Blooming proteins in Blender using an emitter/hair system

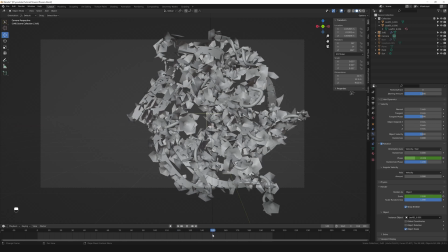And that is really it. The reason why I decided to stop the growing before the end of the video is because I wanted to have like the full-sized pebbles shown. And this is how that complete system is set up. Of course, the flowers are assigned randomly.
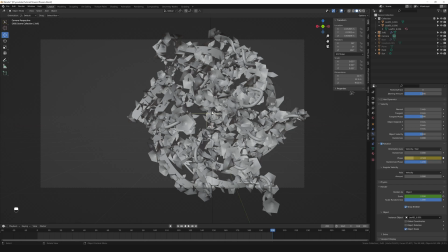So they are not really representing like the side chains of the protein or anything scientific.
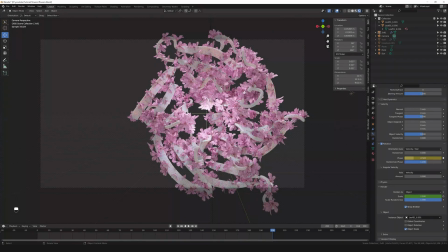But I think it's a really nice look, to be honest. You can easily, if you have the system set up once,
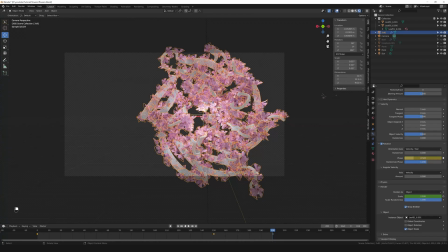you can easily change the things that are emitted, so the hair, so to say, in that case. So as you saw, I also prepared a branch with a couple of leaves. So if you just would like to substitute that, you go into the render tab and then just the instance object,
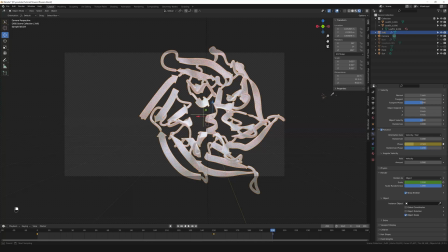deselect the flower that you had and then just reselect the other object.
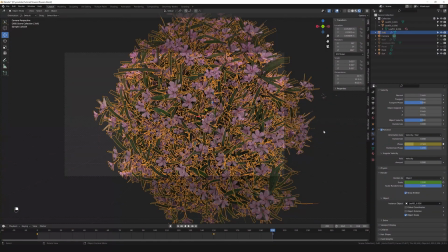Can be anything. In my case, it's the one, the branch with the leaves.
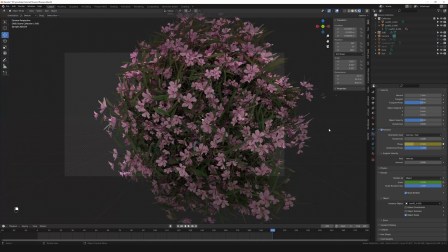Of course, the settings are kept the same in that case, which is of a problem in my case because of the size. So you see that the branch is of course way larger than the single flower, but we can of course adjust that.
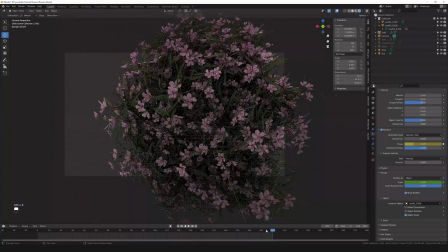So in my case, I would go to frame 150 because that's the end point of the size.
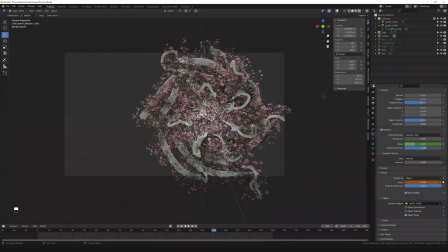And then I just decrease the size to something that I think is more fitting and go with that. So this, of course, again, needs a bit of tweaking because you might also want to change the amount of branches that are emitted,
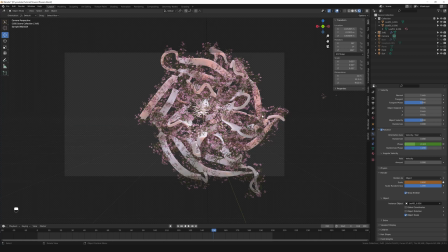because now, of course, it's a bit more tense if you have more objects that are emitted or a more complicated object that is emitted. So you might want to adjust that, of course. I'm going to go back to my pebbles. If I don't keyframe that here, that change is going to be lost, which is fine with me.
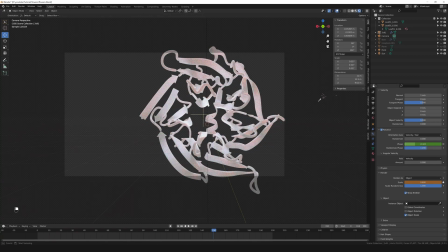So if I go back again and select my single flower, then I'm back with the original animation that you saw so far. Okay, so I'm going to give that a final render.
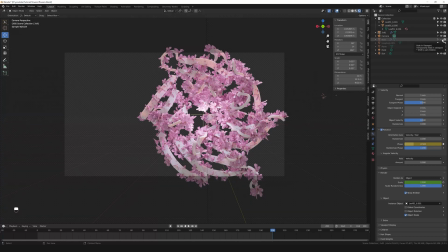Oh, there is one thing I forgot, of course, the dust that I promised to show you as well. So
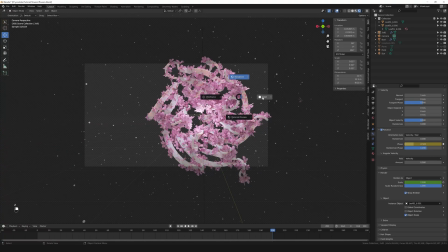the setup for that is, as you've seen in many of my videos, so I'm going to go over it rather quickly.
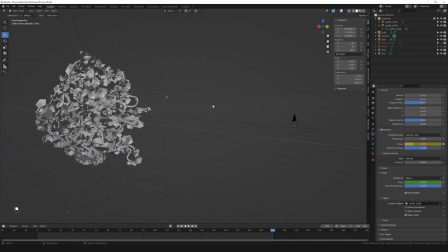So I made an emitter system, which is called Dust. And this is just a simple icosphere that emits another icosphere from, I think it's the volume that I chose. Yeah, from the volume.
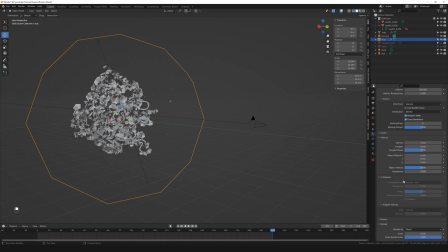And everything else is kept the same. The other icosphere is hidden. It's actually here as well. But I just hide those kind of objects because they are a bit disturbing to me. And if I play the animation, you see that those kind of bubbles just appear.
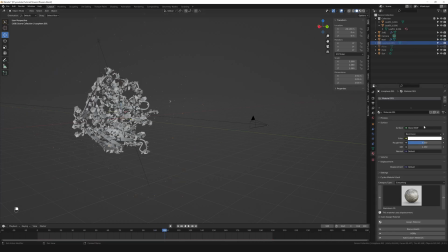And the material of that icosphere is a standard glass material with no changes at all.
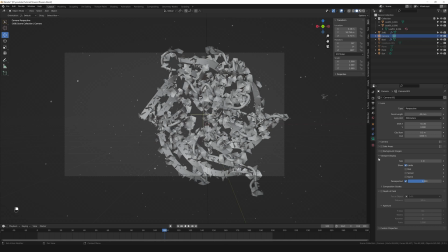There is also something that I added. Also, if you know any of my previous videos, you know that I'm a huge fan of depth of field. So I set up the depth of field for the camera with my protein in the focus.
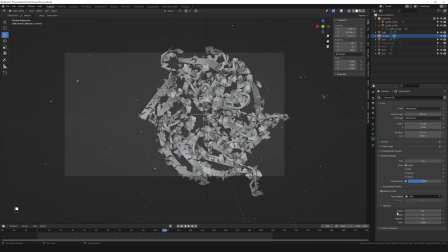So that's the BDB code of the protein, obviously, and the f-stop in my case to 0.1. This is also something you need to try.
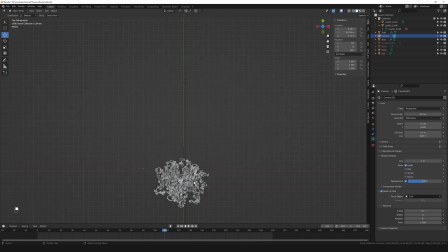The f-stop depends on the distance between your object and your camera, of course, so you might want to tweak that as well.
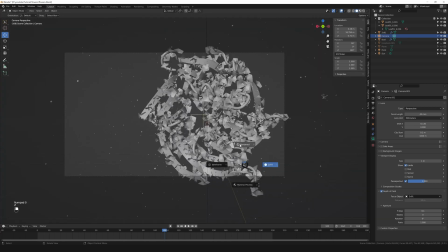But in my case, so if I go into the rendered and also the final scene,
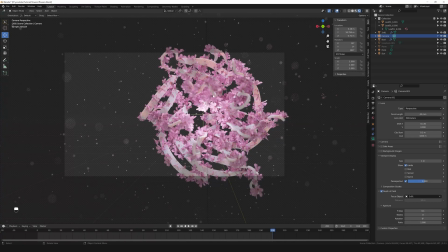you see there is a bit of blurriness for the objects in the front, which gives the kind of image its depth, of course, and also like the bubbles that are emitted, they blur in the front and in the back.